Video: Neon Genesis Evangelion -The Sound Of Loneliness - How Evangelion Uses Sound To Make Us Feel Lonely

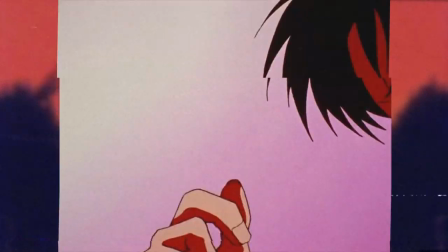8:13 He runs away from his problems and retracts from the world, leaving only himself. Then, once he's finished doing that, he even tries to run away from himself.
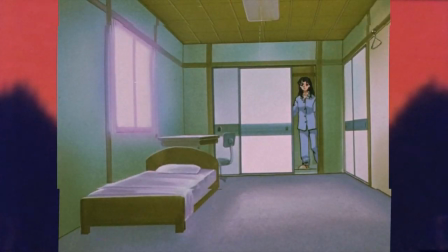8:20 More sirens ring out as Misato is reassured that Shinji is still missing. Her problems have not gone away.
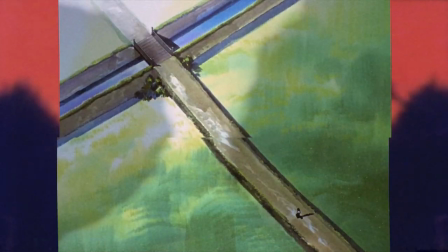8:26 Meanwhile, Shinji explores the world on his own, completely alone. We only hear ambient sounds and the occasional sounds of Shinji moving.
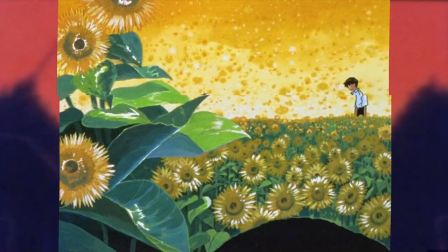8:34 The sounds and visuals juxtapose with Shinji's feelings.
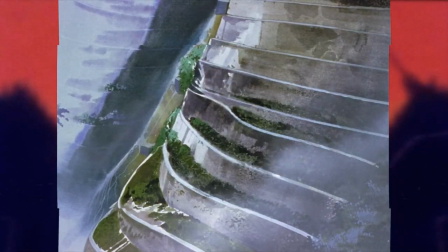8:36 The world is bright and happy, the soundscape is equally as cheerful, with birds singing and a soft breeze blowing, but still, Shinji is feeling so alone.
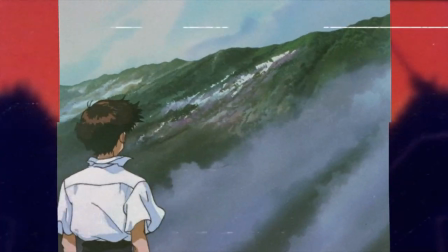8:45 The cut to the mountaintop is signaled with harsh winds. These winds represent Shinji's inner turmoil.
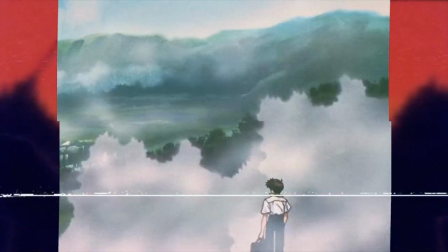8:50 He is conflicted with lots of different emotions brewing. Shinji is left all alone on the edge of collapse.
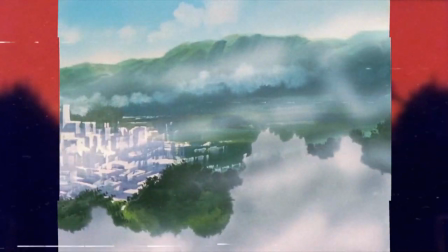8:55 Visually, this is reflected with Shinji literally sitting on the edge of a cliff, with nothing but the churning winds within him.
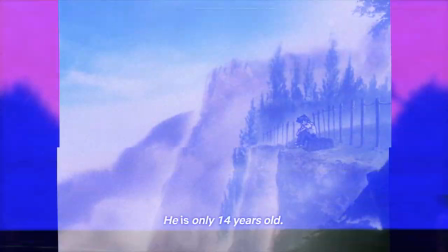9:01 Before Misato is even on screen again, her dialogue begins. As we see Shinji on the edge of a cliff, Misato reminds us of how he wound up here in the first place.
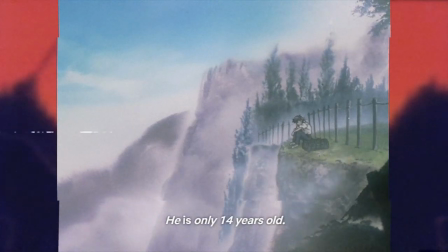9:09 Her voice comes in so we still have a visual representation of Shinji's current state while she discusses him, and also so that we can smoothly transition from Shinji to her.
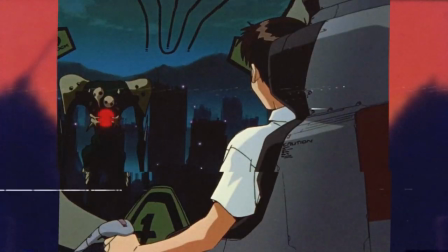9:17 Shinji is a 14 year old boy with the pressure of the entire human race on his shoulders. The entire world is counting on him to save the day.
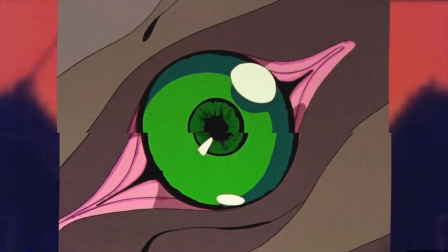9:23 His mother is dead and his father hates him.
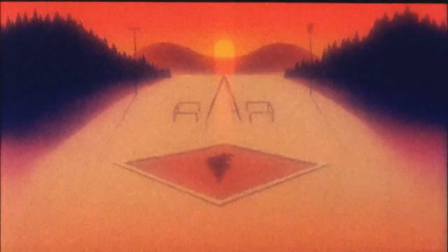9:25 He feels he has no self-worth and he's just suffered an emotional defeat at the hands of Misato, his caregiver, who lashed out at him and told him he's expendable.
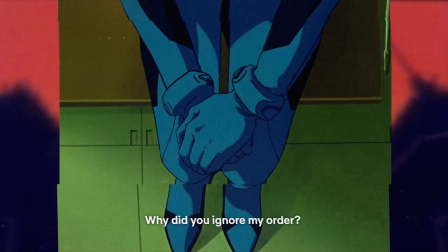9:33 This is the basis for Shinji's current loneliness. When we flash back to Misato's conversation with Shinji, we lose all room tone.
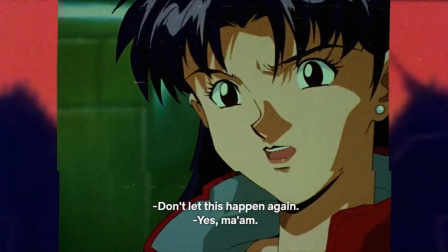9:40 We don't hear much of anything but the character's dialogue. Even if we wanted to, we have no choice but to focus on Misato's words.
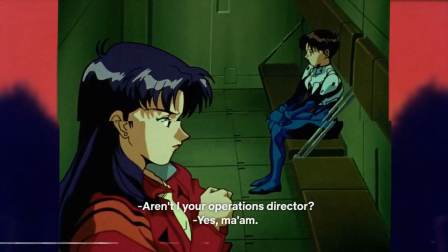9:46 There's even a slight touch of reverberation to her words, allowing them to bounce around the room and Shinji's head a little more.
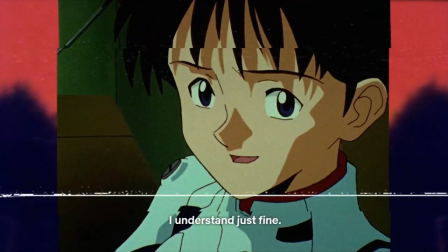9:52 We are forced to listen to her lash out at him in a way that literally resonates within the scene. We now understand why Shinji is so upset in this episode.
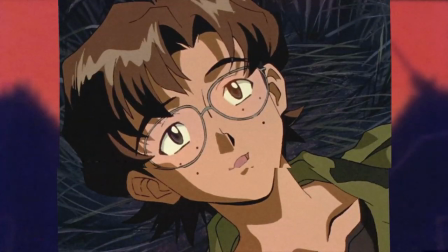10:00 The soundscape takes on a whole new tone as we meet up with Kensuke. Kensuke is one of the few characters in Evangelion who isn't dealing with a massive amount of inner turmoil and emotional issues.
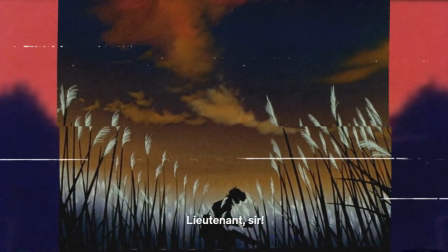10:09 The sounds become much lighter and livelier. They aren't used for irony or juxtaposition, like when the soundscape seemed cheerful with Shinji earlier.
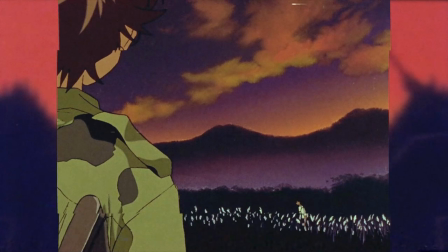10:15 Kensuke is actively exploring his world and participating in it. He's happy and genuinely having fun.
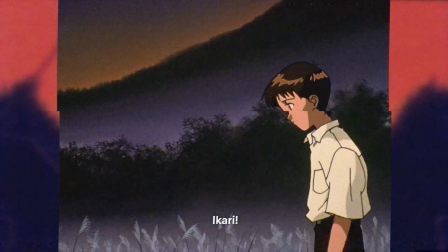10:20 This is reflected in a louder and fuller sound design. Kensuke's voice isn't sad or cold either.
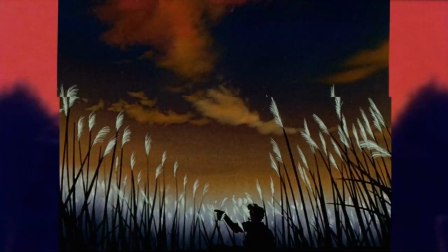10:25 The frogs in the background aren't scary or somber. The sound of him tumbling around the grass is rich. The ambience of the mountains is peaceful, as is the overall feel for the scene.
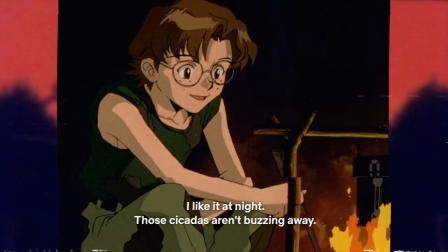10:33 That night, a much more friendly set of crickets chirp away. Kensuke even notes that they are much nicer to listen to than the cicadas from earlier.
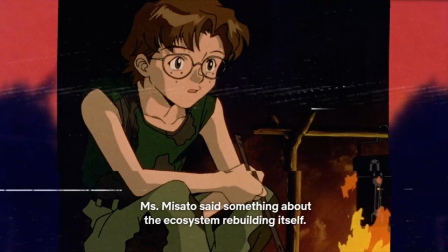10:40 The crickets are a little loud, but the characters mention how that's part of nature repairing itself. The sound of the crickets is a reminder of life on a planet constantly facing death.
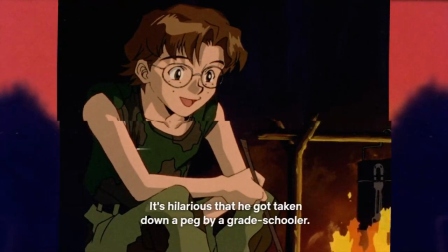10:48 The sound of the campfire is warm and friendly. Kenseke is the first friendly figure Shinji has come into contact with so far in the episode and the first character he has a positive interaction with.
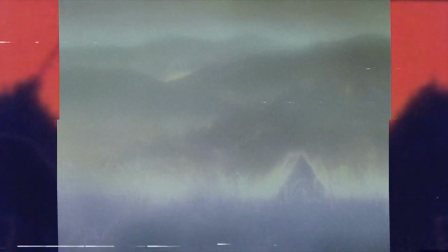10:59 This is all stripped away as Shinji is apprehended by nerve agents. The footsteps of the agents are ominous and build up as they approach the kids tent.
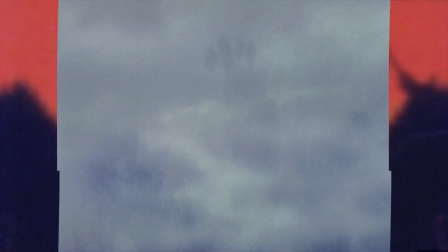11:06 They come tearing their way into Shinji's world just as he found an escape. The sound cuts again, forcing us to only focus on the soldiers' words as they confront Shinji.
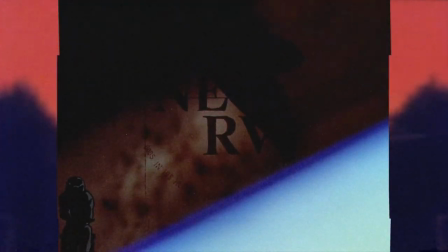11:15 Shinji is returned to his holding room at Nerve HQ and confronted by Misato again. The sound again is reduced.
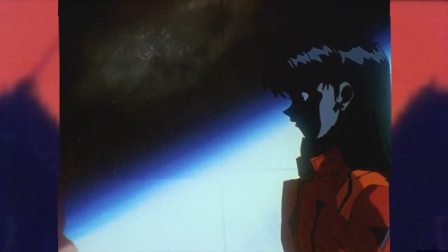11:21 The only thing we hear is the character's dialogue and the metal reverberation the room provides it.
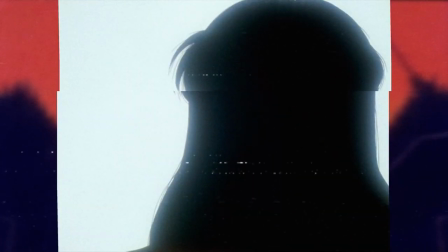11:25 The lack of room tone or ambience and the metallic reverberation make the encounter feel cold, disconnected, and upsetting.
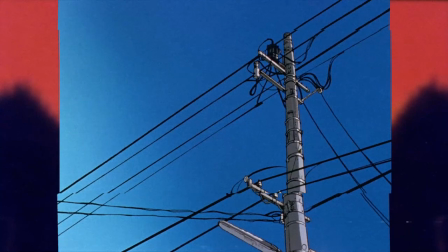11:32 The unfriendly cicadas return as Shinji heads to the train station after being kicked out of Nerve.
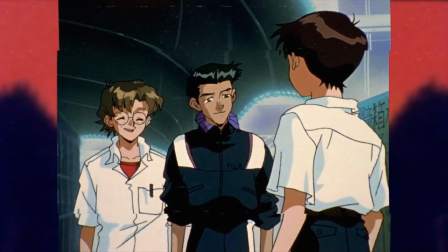11:36 As Shinji makes up with his friends, the sound of music comes over the train station speakers.
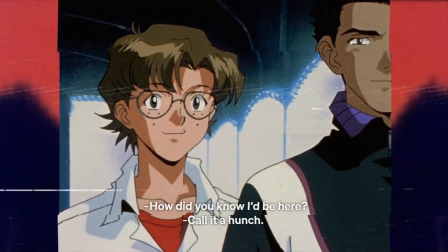11:40 This sound is much more friendly and shows that being with friends is more comforting and rewarding than being alone.
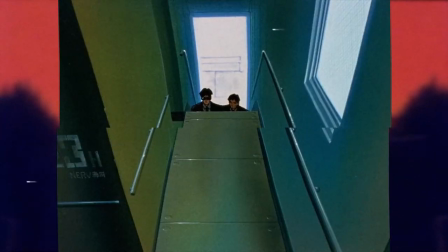11:46 The music cuts off again as Shinji is taken away from his friends. The sounds of the train come back in.
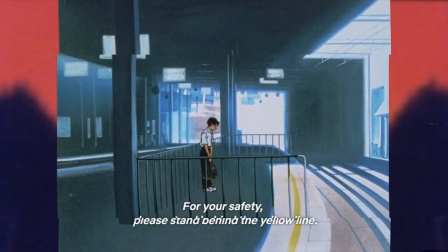11:51 The train is heard chugging along, as is the screeching of its brakes. The brakes make the train seem frightening and reveal how dangerous it would be for Shinji to get back on.
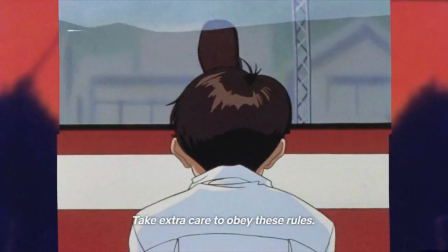11:59 The announcer's voices here come across as more intimidating than they did before.
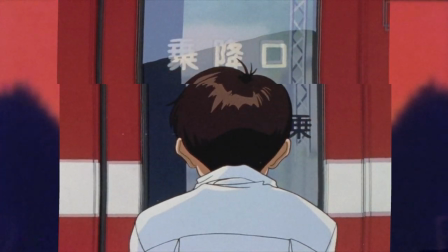12:03 Just as the door opens and Shinji is free to board his never-ending journey through a lonely world again, all sound is cut.
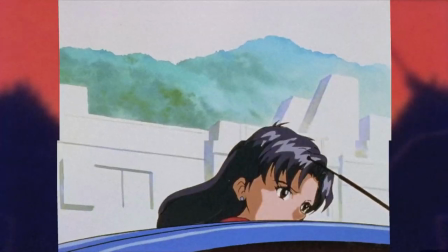12:10 Shinji hears the voice of Misato encouraging him. Although she isn't there with him, he remembers what it sounds like, and for a moment, it's like she is.
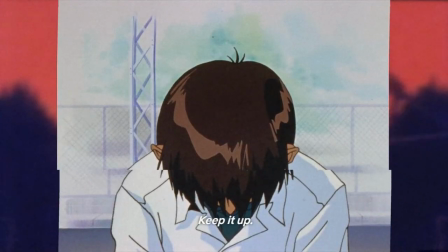12:17 Her voice is warm and inviting.